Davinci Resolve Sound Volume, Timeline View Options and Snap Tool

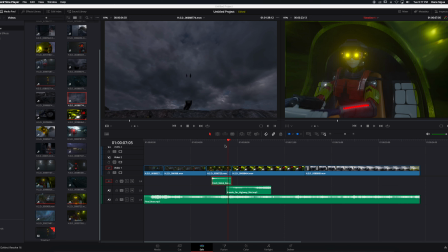0s
Continuing from our last video, this will be the audio editing portion of the lesson. In order to start your audio, you need to make sure that your video edit is in its final cut form,
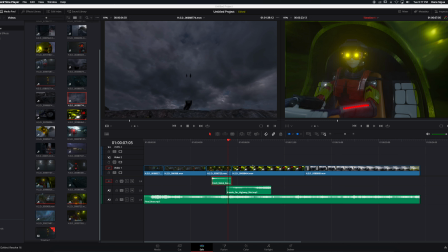14s
or it's on a lockdown at this point, meaning you're not changing anything, so that whoever's editing the audio won't have to do extra work if you decide to change your mind and change the edit, because all their work will have to be repositioned again.
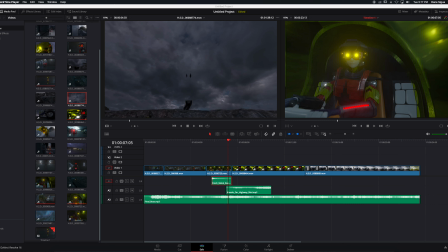29s
All right, so it's very important that you understand what final cut means, so that most likely you will be the one audio editing this. So if that's the case, it might not be such a big issue if you don't mind doing extra work.
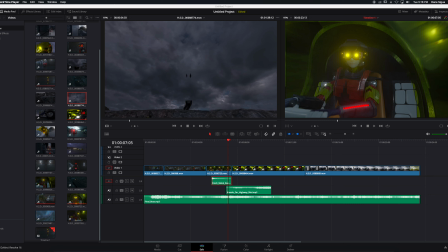44s
But let's say you're giving it to some other individual and their sole purpose is just to do the audio edit, and you told them it's a final cut, final lockdown, and then you change your mind, and that means they would have to do extra work.
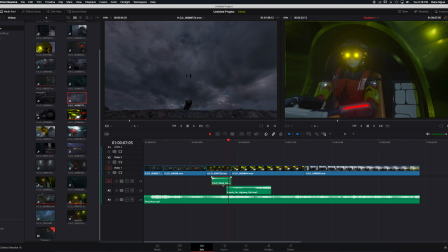57s
All right, so we only add the sound effects and whatnot when you are done with the video edit, which is what we call final cut. Okay, so we put some silly sound effects here.
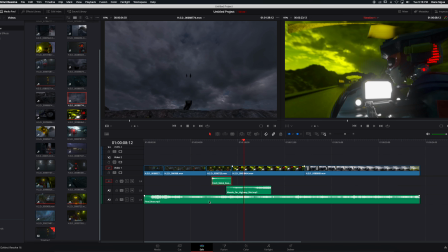73s
All right, just so that we have a music in the back, we got two sound effects. Right, so I'm kind of put this to a minimal so that it would be a lot easier to digest, because you guys will have to put so many sound effects here based on the available library that we have,
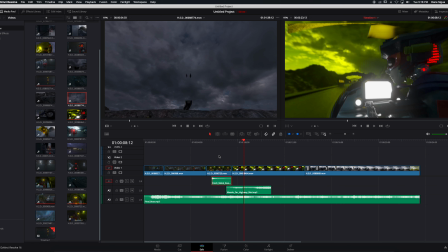90s
and plus you're allowed, part of the rubric for the homework is that, or sorry, project is that you can, as long as they're royalty free sound or sound effects that you made your own, music that you made your own or you got permission. All right, so you can use any of those, but we don't want to use any copyrighted material.
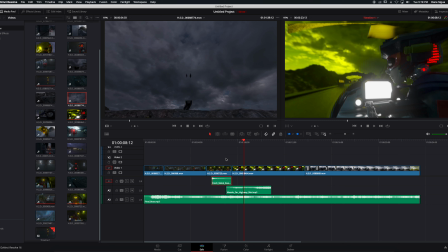108s
Okay, so main issue here would be understanding
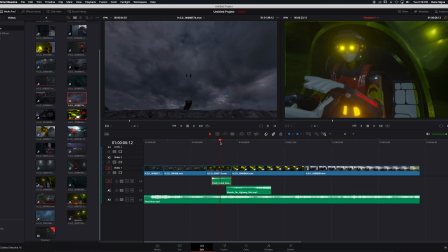114s
what volume or gain of sound effects are relative to the position of the audience in the screen. All right, so when part of cinematography that we're going to talk about later in editing is the subjective and objective point of view,
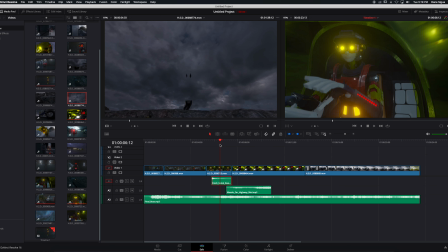131s
or point of view positioning of your audience. All right, sometimes they're far away from what's happening, sometimes they're really close, sometimes they are the protagonist or they're the main character from a point of view standpoint.
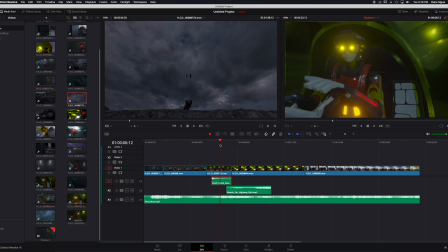147s
Then the sound is perceived differently. The closer they are to the action, the louder it is. All right, so certain things that's happening on the screen right here,
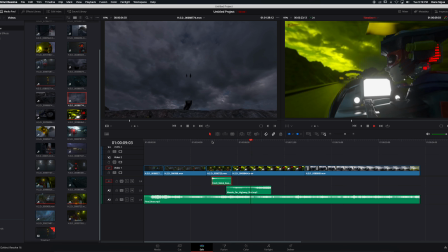158s
right, because it's really close, it probably needs to be really loud. But there's certain sounds, like on this one, where they're super high up here. All right, that sound's going to be far, because look at the audience right here, way down the bridge looking up,
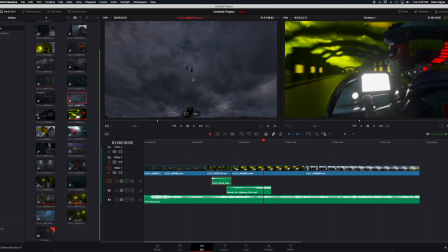175s
and you would hear those sound very faint, right? And then this bike right here will start falling, and then that one continues on its trajectory that height. It gets closer to the audience, so it's going to get a little loud. But this one for sure,
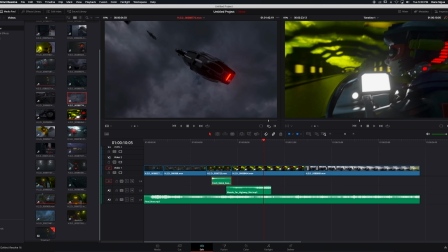192s
engine wise, it's going to get louder and louder the closer it gets to the actual position of the audience. Okay, so first thing we need to do now is learn how to control that. But the best way to work on your detailing is the track view.
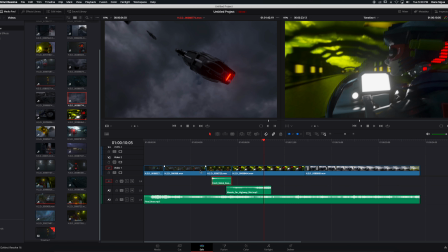210s
Okay, your timeline view options, how you can make this thumbnails, video thumbnails, film thumbnails, and audio waveform get bigger or smaller. Right, so this is the option right here. We click this, we have presets.
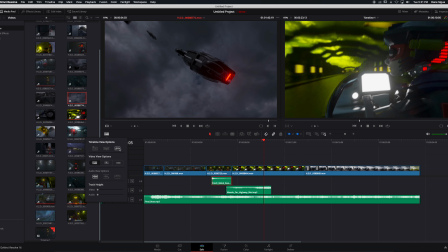226s
Okay, first one is this simply shows your waveform. Why is that even an option to turn it off? This could take and eat up resources when you are constantly magnifying your screen. Refreshing this takes a toll on the computer sometimes. It's the same thing with video. Okay, watch this one on a video.